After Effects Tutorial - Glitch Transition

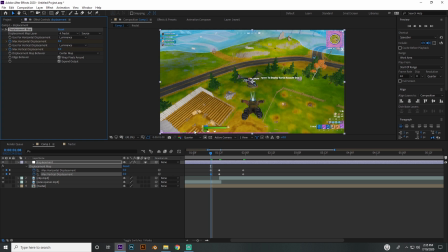[4:07]
Because whenever you have an effect, you want it to animate on instead of just starting at 70. So like, let's say there was nothing on this clip and then it started displacing at 70.
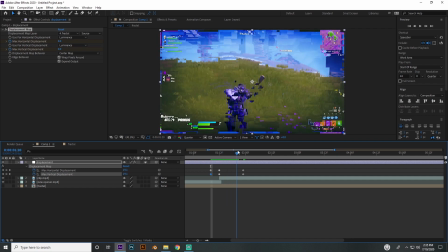[4:18]
It doesn't look as good as if you had to kind of start animating on the clip before, and then it kind of, you know, smoothly transitions into the clip and then it transitions out. And you can kind of see the evolution is making the glitch actually work when we did the expression for the time.
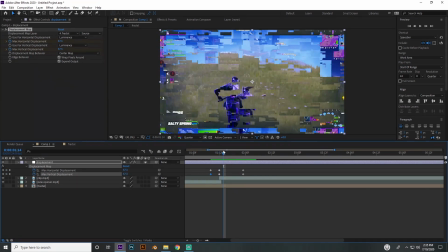[4:35]
And so if you don't like how this actually looks,
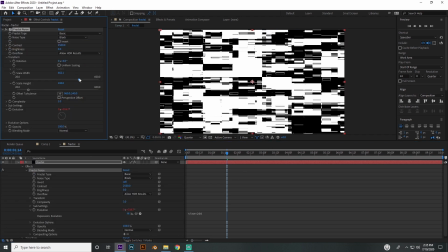[4:38]
you can go even over to the composition and change these values for any of this stuff, and it'll automatically change here.
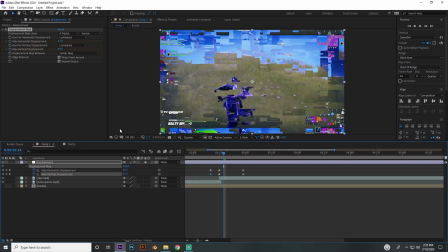[4:45]
But I kind of like how it looks already, so I'm just going to leave everything how it was. And that's it. That is really it for this effect. Like, that's all you have to do. The only other thing you can do is, make a glow you know, put a glow on there,
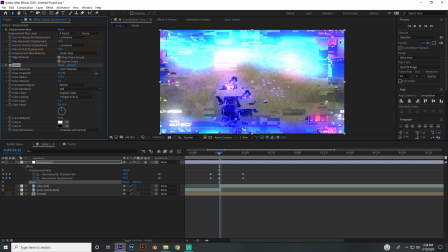[5:01]
put this to like 1.5, and then put the radius up to like 150, 200, or whatever. You can change the threshold, and just make a keyframe for intensity, and just do literally the same thing we did for
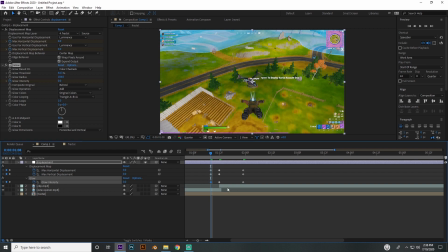[5:18]
the other keyframes, and you kind of just put the values at zero all here,
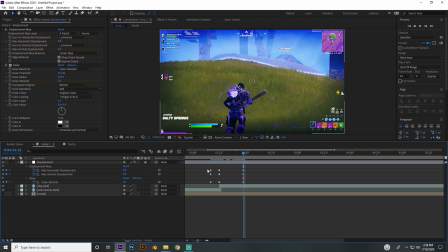[5:24]
here, and here. And then highlight all of these, press F9 on your keyboard, and I'm going to go ahead and go to the graph editor for the displacement map, and then I'm going to make this a value graph. I'm just going to highlight these and just drag this arm towards the middle, and same thing with this one.
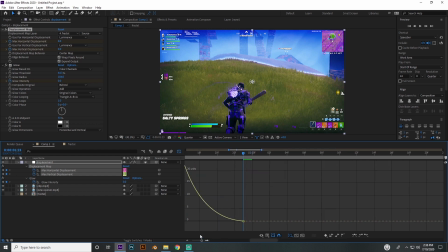[5:45]
Or I'm going to highlight both of them and just drag these both to the middle. I'm going to drag the one on the top down, and then the same thing with this one.
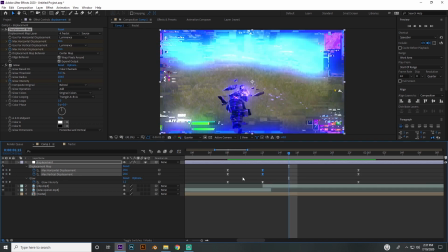[5:57]
And that's going to kind of make it smooth in and out. And just do the same thing with the glow intensity. And then that's pretty much it. And now you got a pretty good looking effect transition that you can use in your edit.
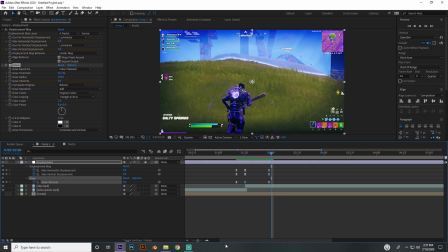[6:17]
That's pretty much it. That's all I got. If you guys have any questions, go ahead and comment down below. My DMs are open on Twitter. If you enjoyed the video, if it helped you out, or if you just want to support me, go ahead and leave a like and subscribe to the channel if you haven't already. But other than that, hope you guys have a great rest of the day. I'm out. Peace.